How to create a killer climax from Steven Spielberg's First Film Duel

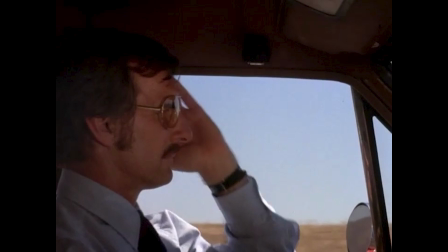245s
And so he wanted to give them this place to look at this blank window, because otherwise they'd probably be looking at David's face.
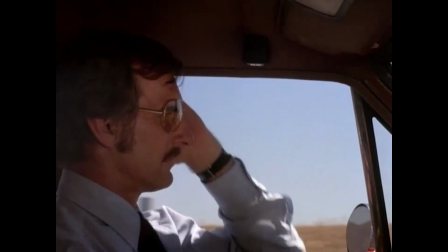252s
And so he draws our attention to that, and then the truck zooms past them, and it kind of startles David.
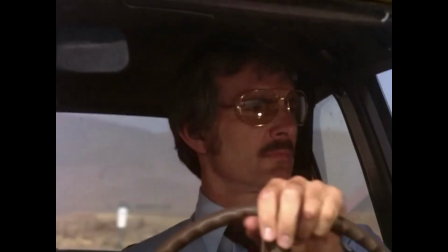259s
And so that's what goes on there. And then David again passes him. So now we move past the first arc of it, and we're going into different arcs of it, and seconds have passed.
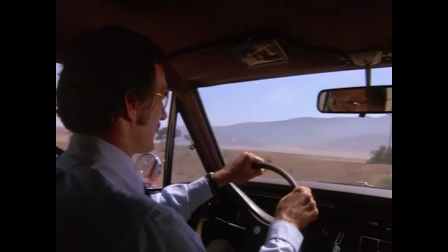270s
And I just wanted to, after he passes him for a second time, I wanted to mention this really cool shot.
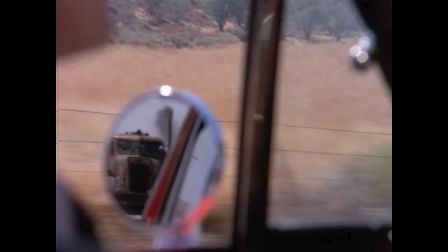276s
We're zoomed in. We're inside the cab of David's car, and we're zoomed in on the side mirror, and we're seeing the truck there. And the truck blares his horn, which is startling to David. But we wanted to know where that horn came from, and so we had to see the truck there.
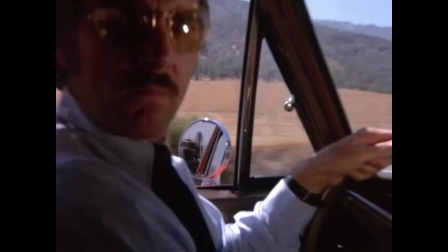295s
And then we zoom out, and we get to see David's reaction in the same shot, which I just think is a great way to combine moments into something that works together.
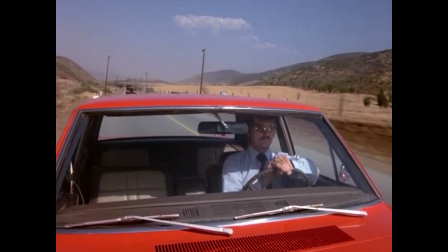306s
And then what happens is we are given angles where we can clearly see that the truck isn't there.
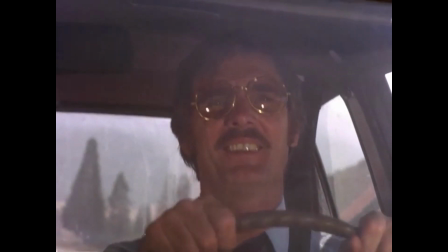312s
A wide angle of the car, so it's not that we're looking in a different direction and the truck might scare us this time. We're looking at different angles so that we clearly see the truck is no longer in the picture.
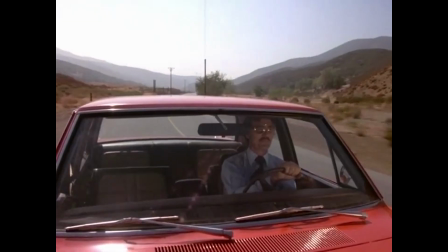325s
And with the truck no longer in the picture, guess what that means? That there's the breathing room that we were talking about. It's about 45 seconds of breathing room, but what happens here is it gives a moment for us to be with the character and
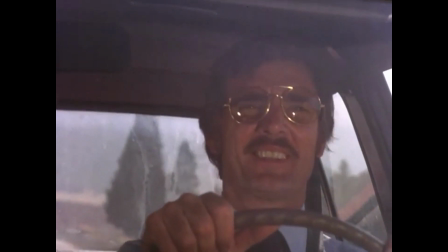340s
listen to the radio program that's been established earlier. He's listening to the radio, and he reacts to somebody
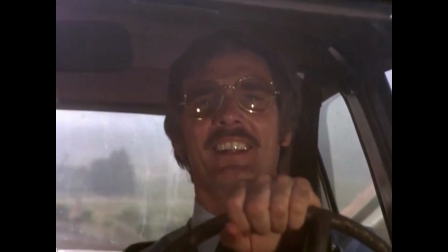349s
playing meat as a musical instrument, which is kind of weird, and so the audience might be paying attention to it, and he kind of says, "Oh, sick! What a sick guy that does that! You're a sick guy. You're sick." And that's the breathing room. The tension has been released, but we're still interested and engaged with the story because something unusual and odd is happening in the story, or we're hearing about it and we're reacting to it with the main character. Now, talking about a story arc, we would be remiss to miss and not talk about the climax of the movie itself.
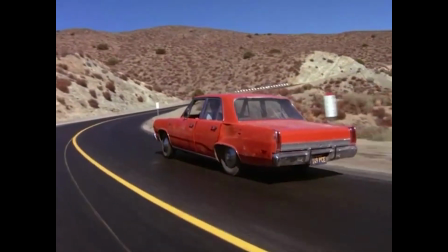382s
And that is it's a confrontation between the truck driver and David, and they're going up this hill.
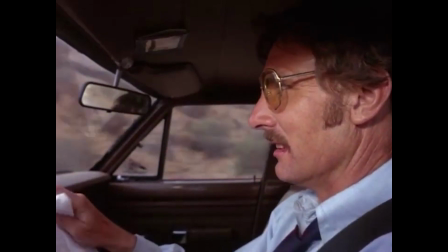388s
And after they go up the hill, then they go down the hill, and then David has his moment where he jumps out of the car and the truck can't see what David did and runs off of a cliff. What it is how they build this tension that lasts. So if you built it too earlier in the beginning of the first act and let it last for longer and longer periods of time, that would burn out the audience, and they wouldn't be able to receive a climax tension that happens later. And so the climax happens, and the tension goes with it, lasts for minutes, not just 2 minutes, like 10 minutes. And so this whole climax moment of the truck coming after him,
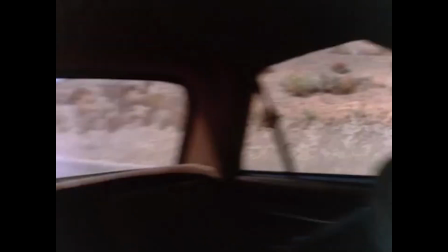435s
going up the hill, and things are going on, the problems that are having, lasts for a long time. And even when he gets up the hill, the tension isn't released very much. The truck is coming.
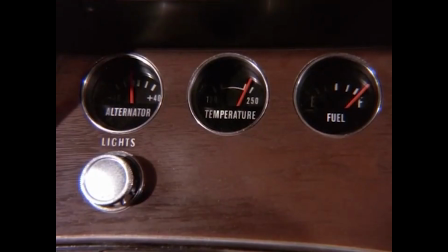445s
But I want to take a moment to talk about the tools that Spielberg uses create tension in the moment.
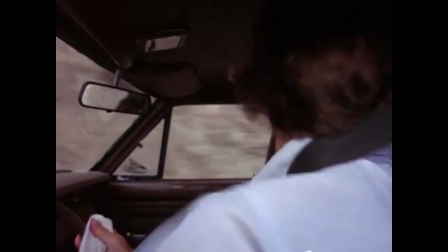452s
He cuts to lots of close-ups of like, this could go wrong, we're not going fast enough.
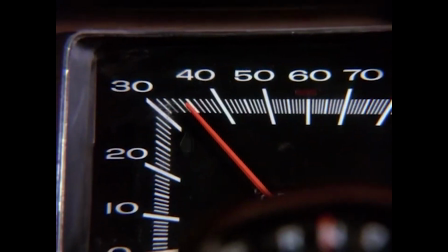458s
So lots of little close-ups. So we're cutting a lot, and we're cutting to close-ups of tension, which means tension is also being built.
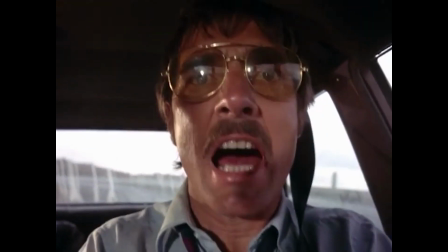464s
And then also, one of the close-ups is David Mann himself, and we're looking right at his face.
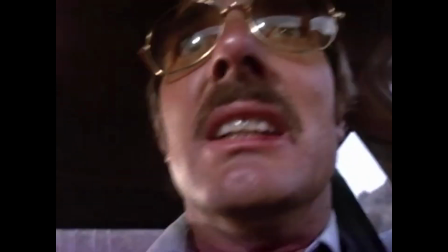471s
We're right up in his face, and I think we're at a wide angle, so because it feels kind of stretched, and we're right up in his face.
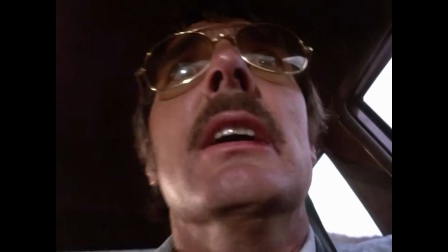478s
It feels uncomfortably close to his face, just like the truck is coming up from behind him. It's almost like the truck is dangerous, is coming closer and pressing on him, and so that's what happens with the tension. It feels like he's right there on him.